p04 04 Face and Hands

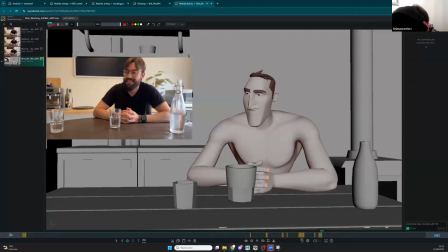I think you have all the information in your reference. This moment was really good. So it goes to this showing a bit of teeth here.
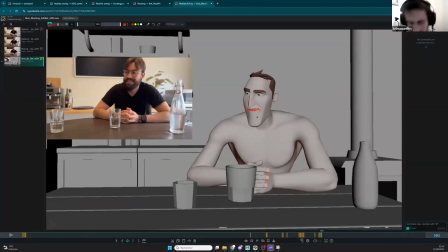Very simple, very natural. What we want to reach is natural poses. Good poses in realistic acting feels natural, feels real.
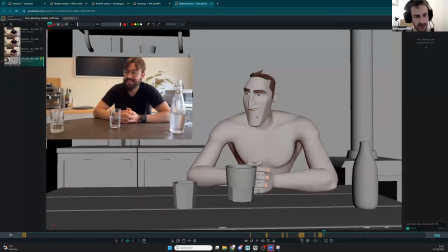Here it feels crafted and designed a bit more like we talked about, you know, like the cartoony stuff we saw. Also, I think in your pose, I see
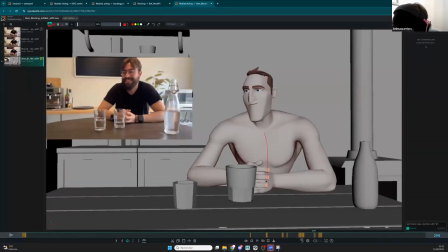something a little bit weird, because I see here this stuff. Maybe your guy is like is a bit leaning,
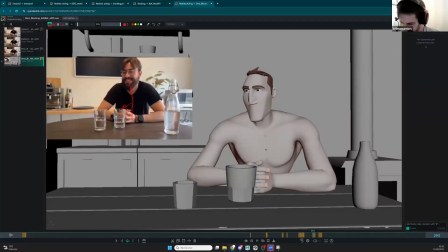at least looking at this direction, and here I feel like you're looking in this direction with the chest. Make sure you have something in the good orientation for your shot, so it doesn't look a bit odd, you know.
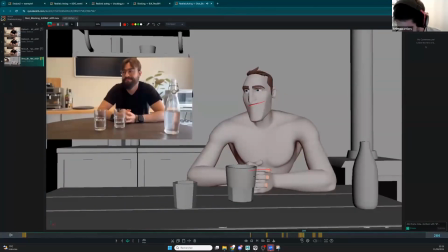But the hand pose here, it's too parallel. You can definitely get what you have in your reference. It's something like this super nice drawing of the pose.
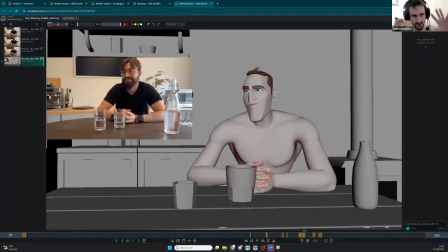You can push it a bit, craft it a bit more to get something solid. Don't get how do you say, like, don't let the rig and the 3D win over you.
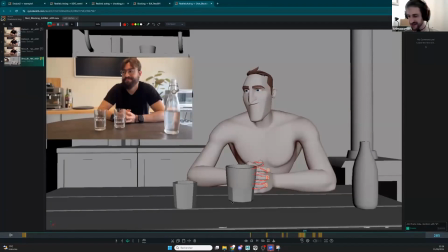You need to push the tool until it respects you. I mean, like what you want is this because it looks nice. You need this. Boom.
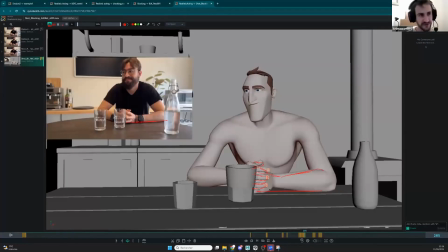I know that on this character it's super hard to get this, but you need to find a way visually to get this solid shape here. Okay? And don't want all this stuff here. I'm not saying that you should copy paste your reference.
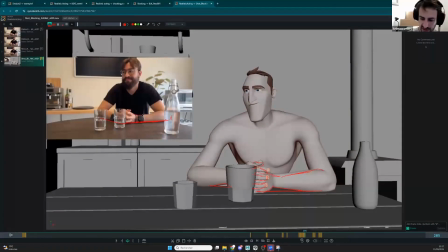I'm just saying like some stuff that you have in your reference, like this shape here, it just shows the weight of your character on the table. It shows that your character is solid on the table, and here it shows something different. It shows some weirdness here and there.
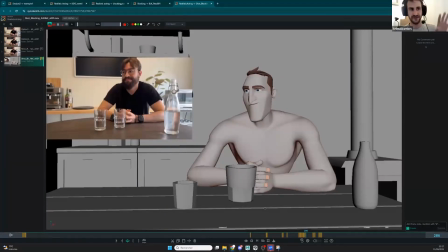So I know that it's hard, and that's why I talked about the time spending on the key poses. It takes time, and you're gonna learn how to get faster by doing it.
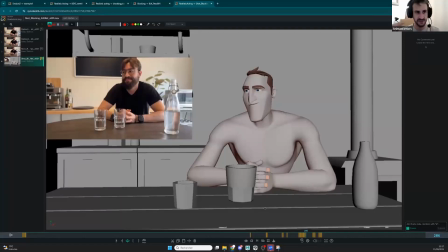But don't say to yourself, okay, I need to spend like 10 minutes per post, 15 minutes. No, if it's an hour, if it's 2 hours to get this pose done, this pose is half of your shot. So if you get it done, half of your shot is gonna be good. If you get it wrong, half of your shot is gonna be wrong.
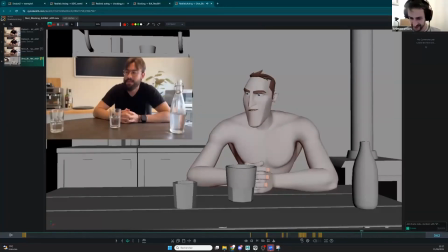So spend some time on it. This expression is quite good.
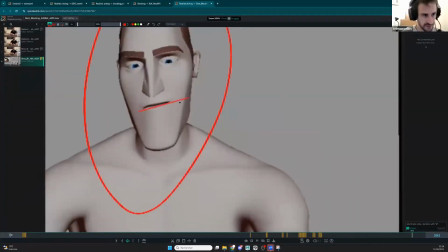Probably like a bit too complex on the mouse, but I like this subtlety you have here. It's very clean, subtle. Just maybe the mouse a bit too on the one side.
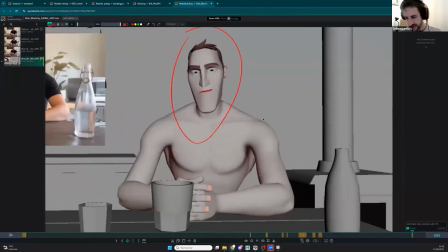Don't think that asymmetry is
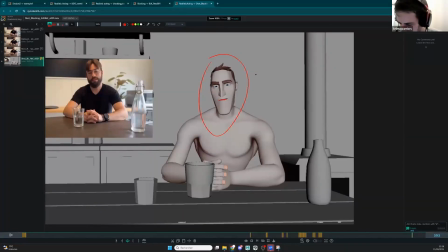getting stuff like this. Okay, asymmetry on. Okay, here is a mouth, for example. Okay, here's a mouse. Okay, with the nose and stuff. Okay,
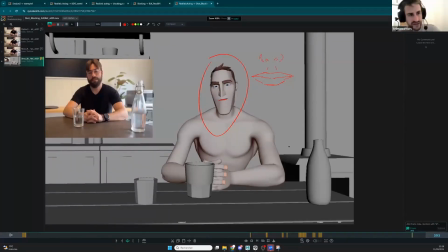what is asymmetry?